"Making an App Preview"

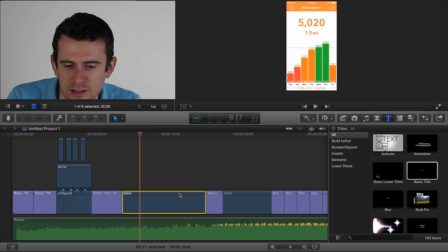16:02 And then I adjusted the timing of this clip so that it ends, you know, so it gets to right here, you know, 9,995 steps. It hits that point right in the music before I want the crescendo, right at that very moment where it's like it's building up.
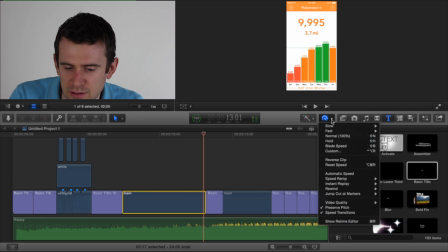16:19 And I adjusted the timing of this just so that that would work. And you can basically do that with, you know, in Final Cut Pro, you can adjust the, you can change its duration or the speed of the climb, of the clip, sorry, which one is it? This one, I think. Yeah. So I think I just set a custom speed here.
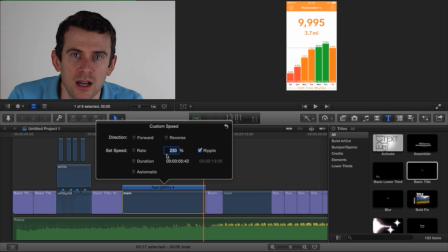16:38 So it's running at 230% speed. And I just played with the numbers until the timing worked out perfectly. Because it didn't actually really matter. You know, if this gets, this is sped up, there's nothing real about it. So it being fast shouldn't really bother anybody. So I hit this crescendo point, throw in another title very briefly, get fit,
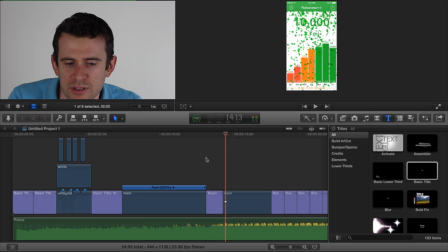16:58 and as that music hits, then down comes the confetti. And it works pretty well. So as they come here, boom, the confetti comes down, the music swells, life is good.
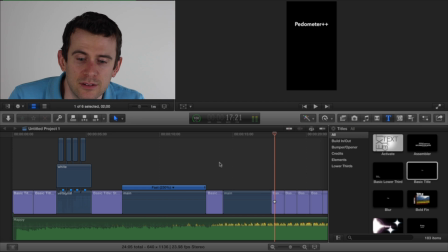17:13 And then I just finish it off with a couple of other titles. Repeat the message, essentially, trying to be, you know, if I tell the user a couple like everything twice so that hopefully it sticks with them a little bit better you know pedometer plus plus set a goal start walking get fit today and today the purpose of that thing it's a little bit hokey
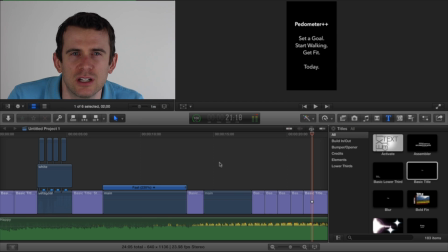17:32 a little bit cheesy but i wanted something that was a bit more of a call to action a little bit more of a um yes like do something now right it's not just i'm showing you how the app works i'm showing telling you the app works this way if you set a goal and start walking you'll get fit. Do it now. Now is the time to do it. Go hit get, go download the app, and get started.
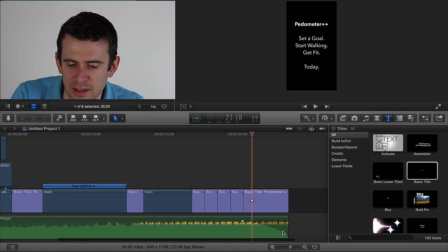17:53 And the last thing I did in building out this preview was I added a slow fade here so that the music sort of fades out and lets you know that the video is over. It's not quite as important actually in the way app previews work because as soon as they end, they cut quickly back to the App Store, just the way the App Store is structured. is structured,
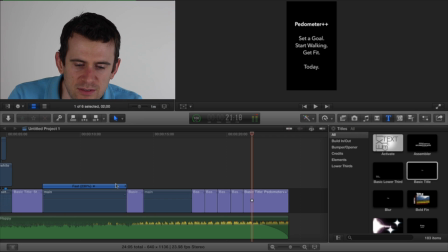18:11 but I thought that worked well in terms of just giving the clip a bit of a finish.
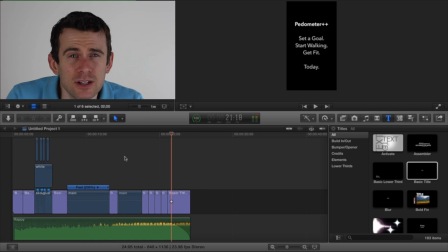18:17 And that's it. Obviously these videos are really simple compared to, I mean obviously even the video you're watching now has probably took more time and effort to put together in some ways because the video's end result for this is only 24 seconds. The hardest part is coming up with that message,
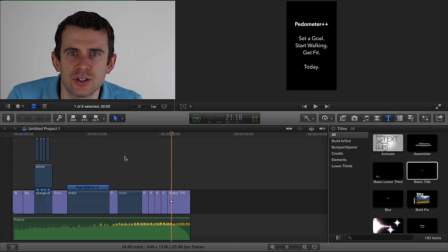18:31 coming up with what it is that you want to try and communicate to your user, to your customer about your application. Once you have that, once you know what that's going to be, things get a lot easier and you're kind of off and running. And that's it for today's tutorial. Hopefully that's helpful. That's how I made this app preview. Like I said, I'm not a pro at this. I'm a developer. But the process wasn't nearly as intimidating as I thought it would be when I got started. So I wanted to share that experience here. I'm not completely sure what my next tutorial video is going to be, but I expect to make many more of these. so if you enjoy it please consider subscribing here on youtube or on my blog and otherwise you have a great week happy coding and i will talk to you later bye